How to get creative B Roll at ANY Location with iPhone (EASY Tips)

And on the iPhone 14 Pro, I'm able to get really close to my subject to create those detailed shots.
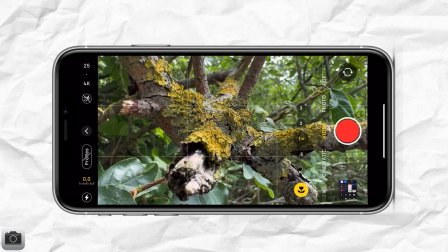(5:11)
So you can see that as I come closer, it now switches to the macro lens, and you can see that I can get really close.
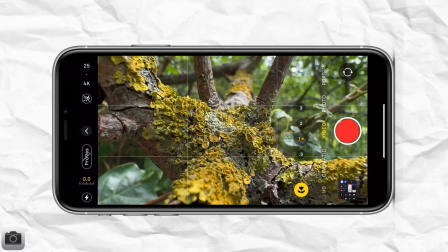(5:19)
Now, the problem with capturing these detailed shots is that the shakes are more apparent.
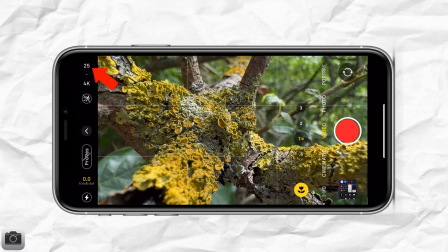(5:24)
Now, I could increase the frame rate to 30 frames per second.
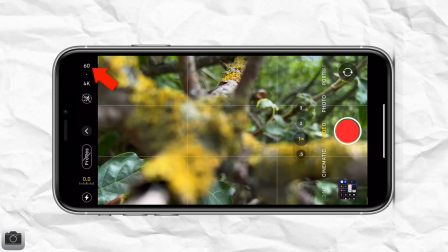(5:28)
However, the shakes will still be apparent, and increasing it to 60 frames per second will disable the macro lens. So in that case, you could either use a tripod and then maybe digitally zoom in to add camera movement to your shot,
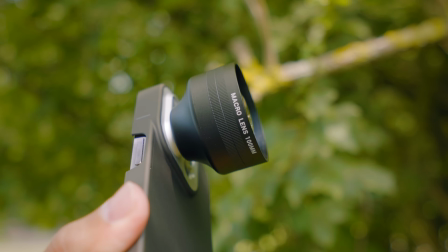(5:42)
or you could use a third-party lens lens like the one from Sandmark, the 100mm macro lens. So this is the lens right here, which I find looks even better than using the macro lens on the iPhone. And also for those who do not have a built-in macro lens on their iPhone, this is a great option.
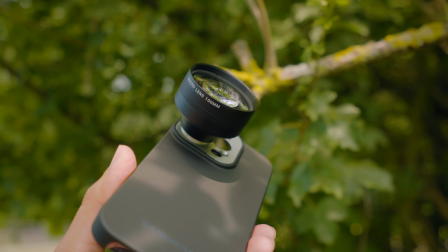(6:00)
So I've attached Sandmark's case and also screwed on the macro lens, which looks insane.
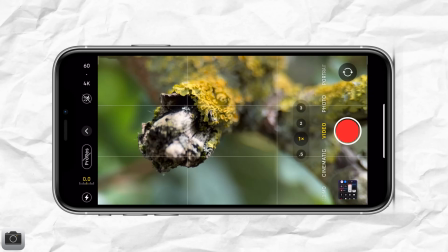(6:06)
So let's look at it right now. So I'm recording in 4K 60 frames per second.
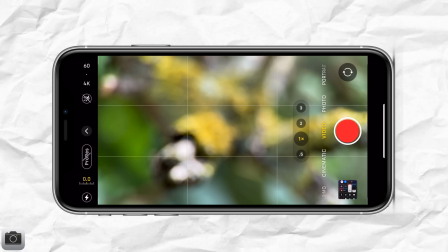(6:11)
So I'm gonna start recording.
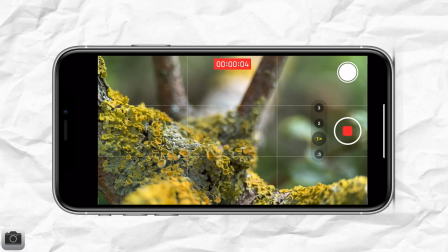(6:12)
I'm gonna do a push in slowly, and you can see how nicely the focus shifts as I move the camera.
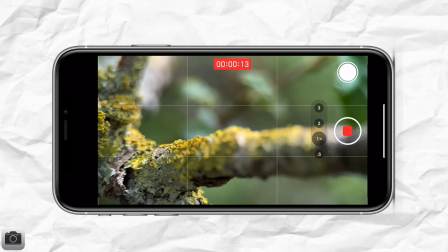(6:21)
So this creates a really interesting shot, a nice natural looking shallow depth of field.
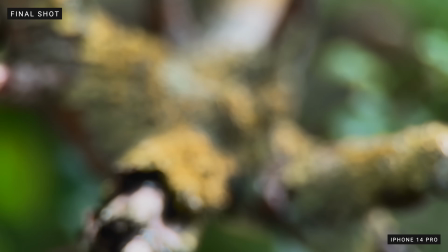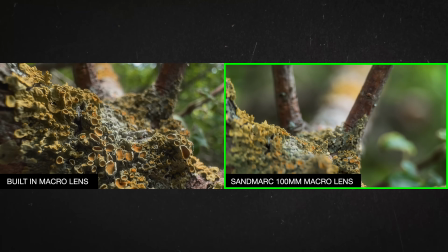(6:34)
It really mimics the human eye and counteracts the artificial sharpening of the iPhone, making your videos look more cinematic.
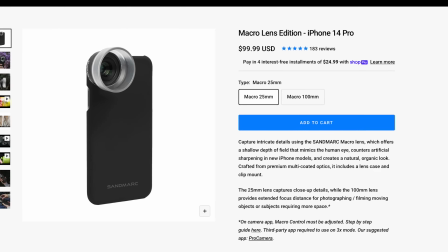(6:42)
Now, Sandmark does have a 25mm macro lens, but you have to be really close to the subject to capture those detailed shots, while this one provides an extended focus distance. When you're out on a shoot, it can be helpful to search for the music in advance, as it can drive the creative process. Have you ever listened to music and then all of a sudden got inspired to create something? Well, it works for me, and I get ideas of how the visuals can interact with the music, and that is why I like to use Artlist, who is our sponsor of today's video.
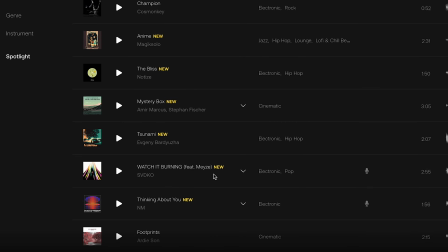(7:15)
Artlist offers a wide variety of high-quality royalty-free music and sound effects that you can download and use in any of your projects.
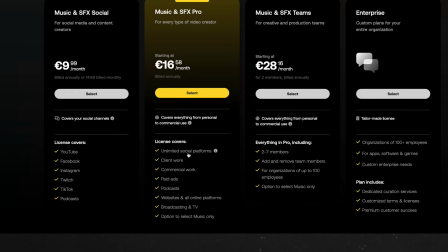(7:23)
You don't have to worry about copyright issues, as it's all taken care of. What I like about their music platform is that their search function is super easy to use and allows you to find the perfect soundtrack based on mood,
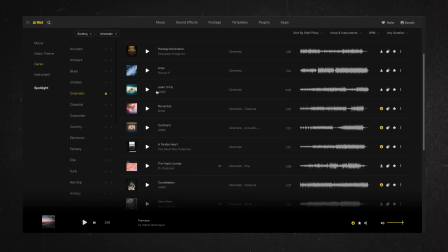(7:35)
video theme, genre, and instrument. What's even better is that you can also find similar tracks to the ones you like.
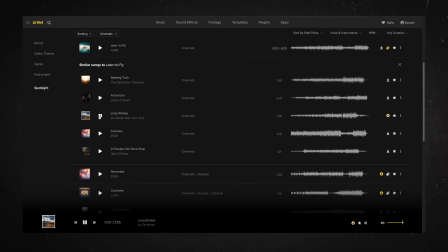(7:42)
For me, having good music not only drives my creativity, but also helps plan out the B-rolls.
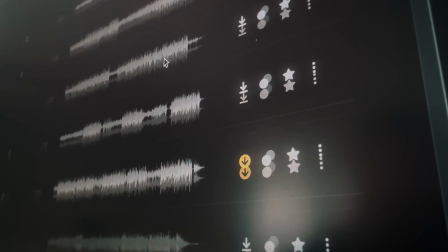(7:47)
Knowing what kind of music you want to use in your video can help decide what kind of shots you need.
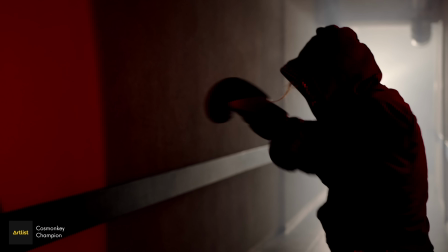(7:52)
For example, if the music you picked has a lot of energy, then you might want to film shots with intense movement, like a person running.
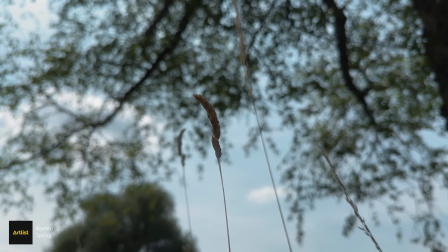(7:59)
On the other hand, if you picked something more relaxed and calm, as I did for this video, then you might want to focus on slower and smooth camera movements.
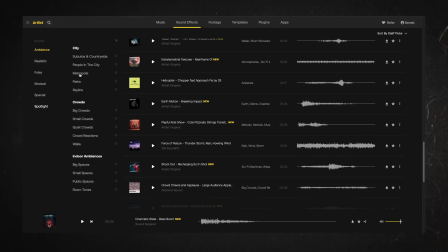(8:07)
Now, a big part is also adding sound effects to add more atmosphere in your videos and enhance your transitions.
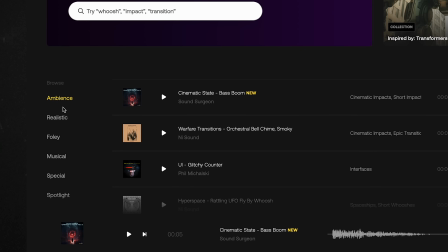(8:13)
You can choose from different categories like ambient, realistic, Foley, and more to narrow down your search. Now, if you use the link in the video description below, you can get 2 months extra for free.
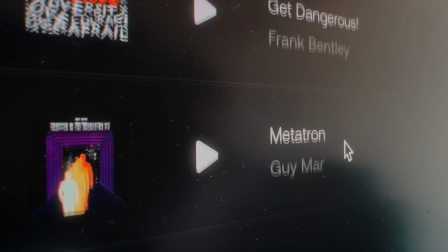(8:24)
I highly recommend you check out Artlist and search for the music beforehand, as it can help with your creativity and make planning your B-rolls much easier. Once again, I want to thank Artlist for supporting this channel. With that said, let's move on to the next tip. So the next tip I have for you is called the 3-shot rule. That's what I call it. You want to make sure to capture wide, medium, and close-up shots. And in order to be more creative with your shots, try to avoid shooting from eye level and think about how you can make your shots look more interesting.
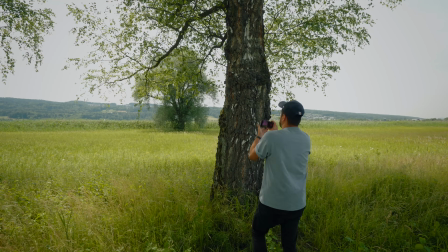(8:56)
So we have this beautiful tree over here, and we have the sun peeking from behind. So I'm going to start recording and go.
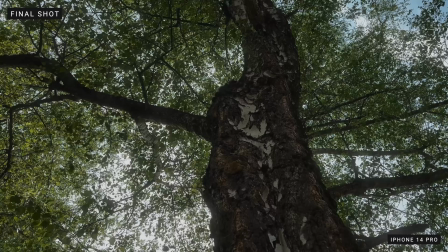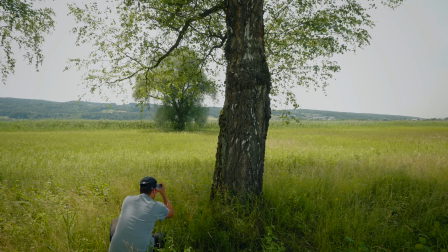(9:12)
So I'm gonna get low to the ground.